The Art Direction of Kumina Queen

looking at her face and and sort of the ecstasy that she experienced when she would go into into trance and which
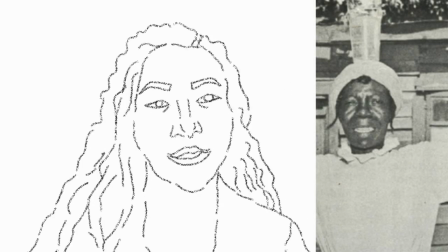many people experience when they go into a state of myo those those are elements that i think will help tell the story so we started i remember we were going back and forth and you wanted a darker kind of theme for the postal and I wanted like purples and light blues and things I think we came to a compromise where we have a postal which references both Afrofuturism and African print
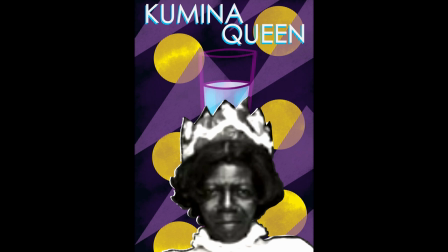and modernism and just maybe retro in the look of the pattern. And then we have another poster which shows it in a silhouette.
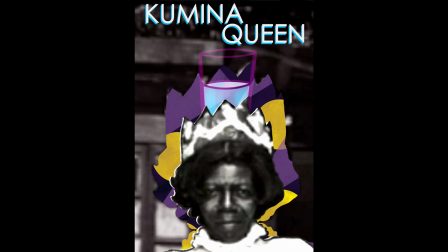So we have these two, and those posters are really important as a guide for how we're going to go forward with visualization. And I think I also developed some concept sketches for both you and the editor at the time, Ina Sotirova, to look at.
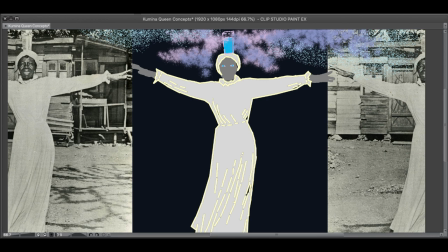And so we're going in between there. Some of the other things I've thought about are how to incorporate.
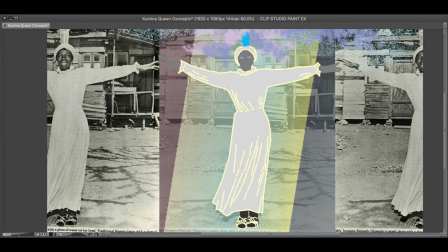um you know all this time I thought of it as being a digital animation and sometimes now I'm thinking but
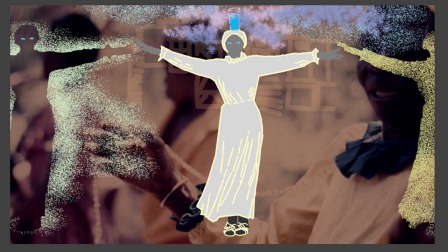this could be really fun as a stop motion you know and so it's it's now to think about
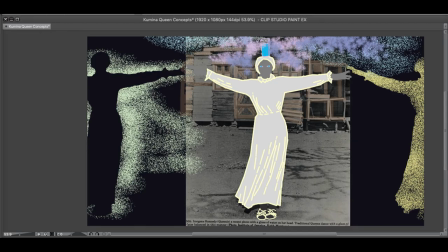playing with all these things um some of the things that we visualized were um um
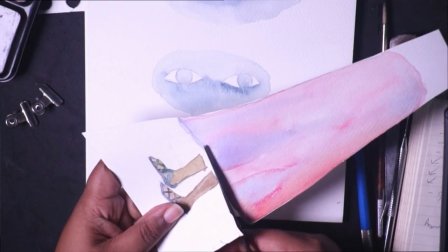you know the the way that the feet would move how how Queenie's feet would
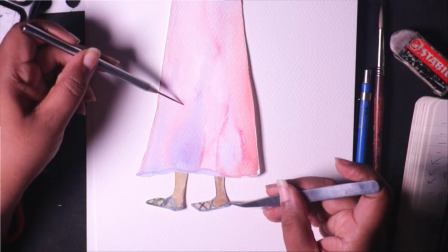move in dance in performance and also how her eyes because I also see these you know what happens with when the spirit connect happens the eyes are surely um responsive to that um
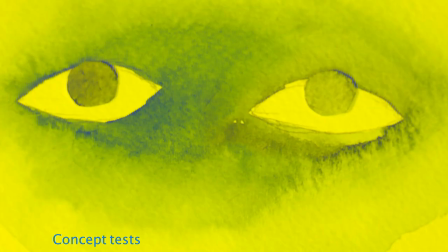how they indicate how the rhythm of the music is going to change the state of
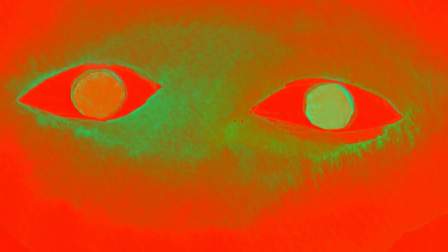mind and also we wanted to represent um house the spirits so we talked about you know we went back and forth on how to represent the spirits at first the shapes that appeared in the poster were meant to represent the spirits um
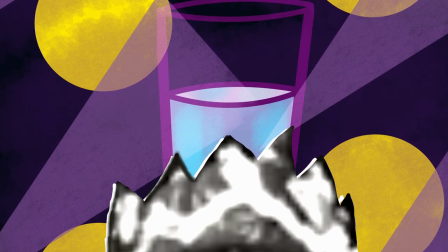in various ways and then um you came up with this idea of well really honing on in on that glass of water that's you know that was always there so i don't know tell me more about like how you envision water working water has symbolism in many um afro folkloric spiritual traditions And so for obvious reasons,
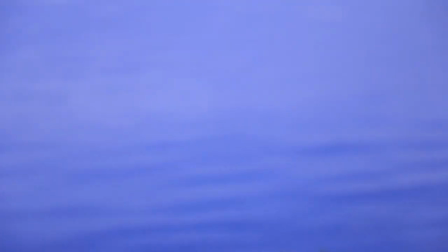I mean, water is the vehicle that, you know, carried people physically from Africa to the new world.
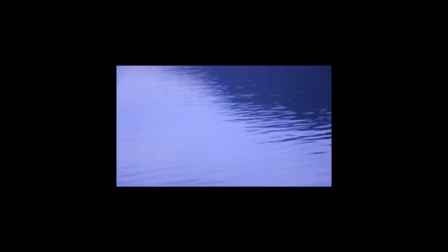Water is cleansing. Water is healing. Water is life.